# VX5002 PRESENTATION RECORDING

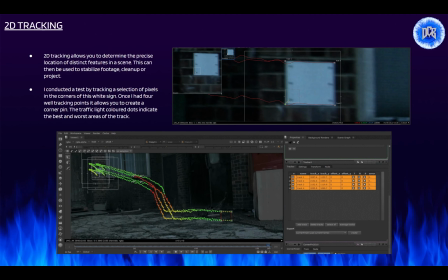8:17 This can be then used to stabilize footage, clean up, or project. I conducted a test by tracking a selection of pixels in the corners of this white sign. Once I had 4 well-tracked points, it allows you to create a corner pin.
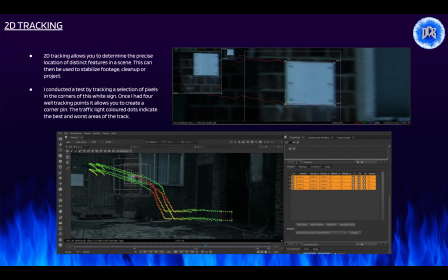8:33 The traffic light colored dots indicate the best and worst areas of the track.
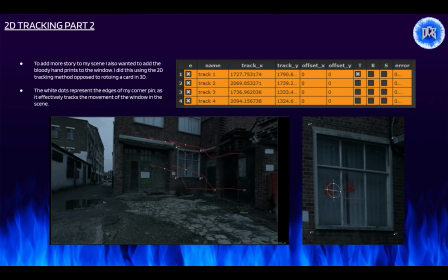8:40 To add more story to my scene, I also wanted to add the bloody handprints to the window. I did this using the 2D tracking method opposed to rotoring a card in 3D. The white dots represent the edges of my corner pin, as it effectively tracks the movement of the window in the scene.
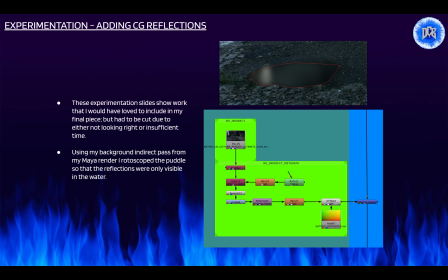9:02 These experimentation slides show work that I would have loved to include in my final piece, but had to be cut due to either not looking right or insufficient time. Using my background indirect pass from my Maya render, I rotoscoped the puddle so that the reflections were only visible in the water.
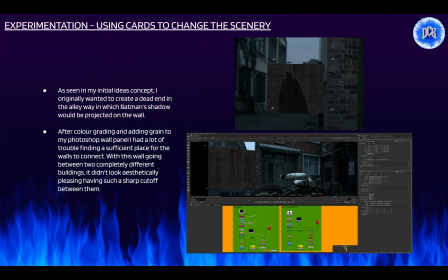9:24 As seen in my initial ideas concept, I originally wanted to create a dead end in the alleyway in which Batman's shadow would be projected on the wall. After color grading and adding grain to my Photoshop wall panel, I had a lot of trouble finding a sufficient place for the walls to connect.
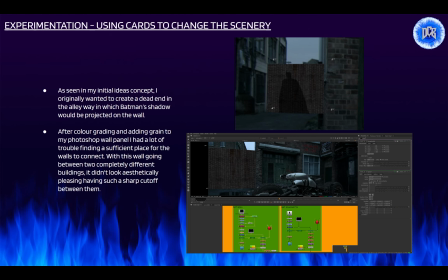9:42 With this wall going between 2 completely different buildings, it didn't look aesthetically pleasing having such a sharp cutoff between them.
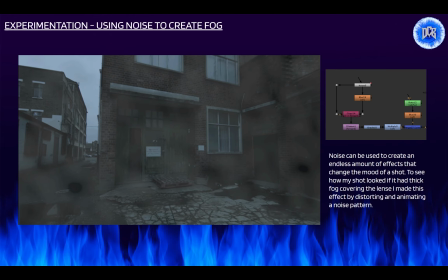9:51 Noise can be used to create an endless amount of effects that change the mood of a shot. To see how my shot looked if it had thick fog covering the lens, I made this effect by distorting and animating a noise pattern.
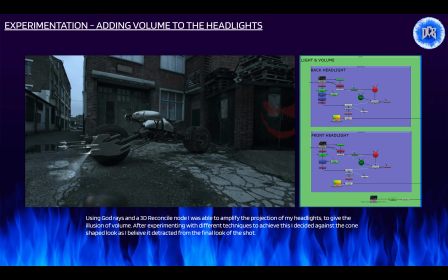10:06 Using God rays and a 3D reconcile node, I was able to amplify the projection of my headlights to give the illusion of volume. After experimenting with different techniques to achieve this,
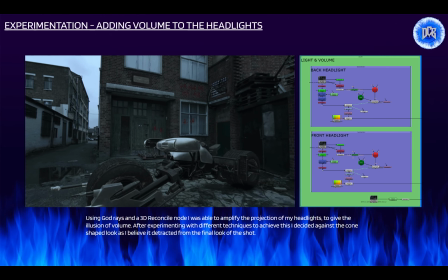10:18 I decided against the cone-shaped look as I believe it detracted from the final look of the shot.
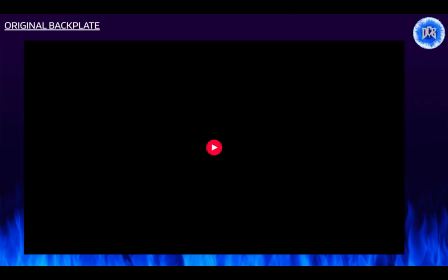10:27 Here is my original backplate that I use for integration.
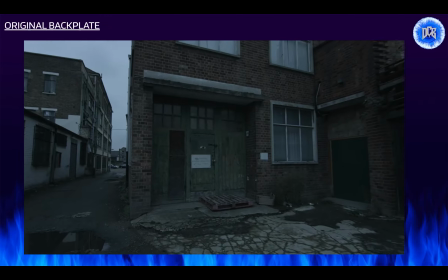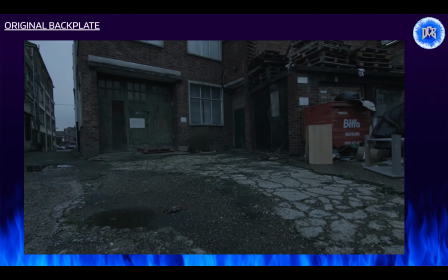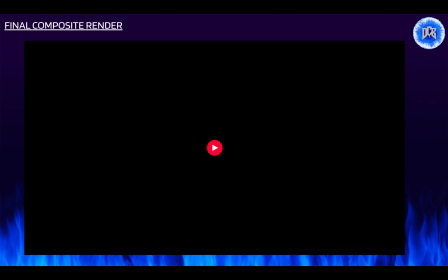10:41 And here is my final composited render of my CG and added elements onto the backplate.
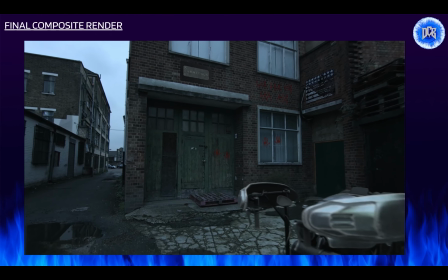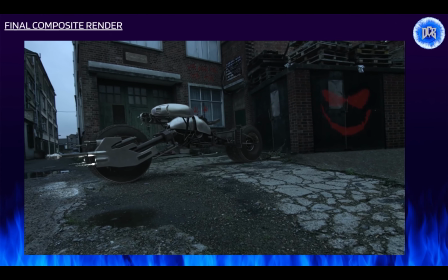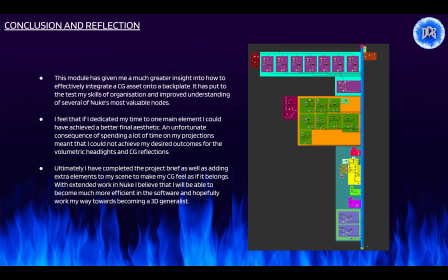10:58 This module has given me a much greater insight into how to effectively integrate a CG asset onto a backplate. It has put to test my skills of organization and improved understanding of several of Nuke's most valuable nodes.
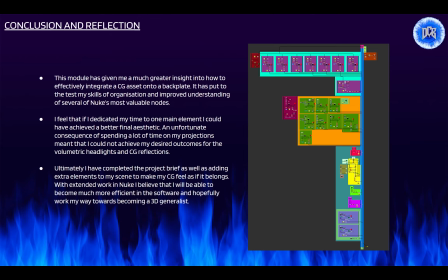11:13 I feel that if I dedicated my time to one main element, I could have achieved a better final aesthetic. An unfortunate consequence of spending a lot of time on my projections meant that I could not achieve my desired outcomes for the volumetric headlights and CG reflections.
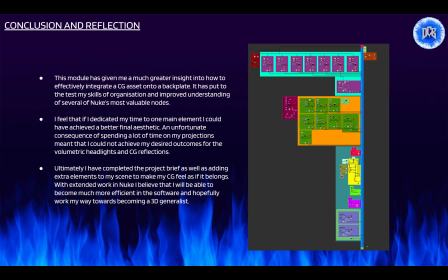11:32 Ultimately, I've completed the project brief as well as adding extra elements to my scene to make my CG feel as if it belongs. With extended work in Nuke, I believe that I will be able to become much more efficient in the software and hopefully work my way towards becoming a 3D generalist. Thank you for listening.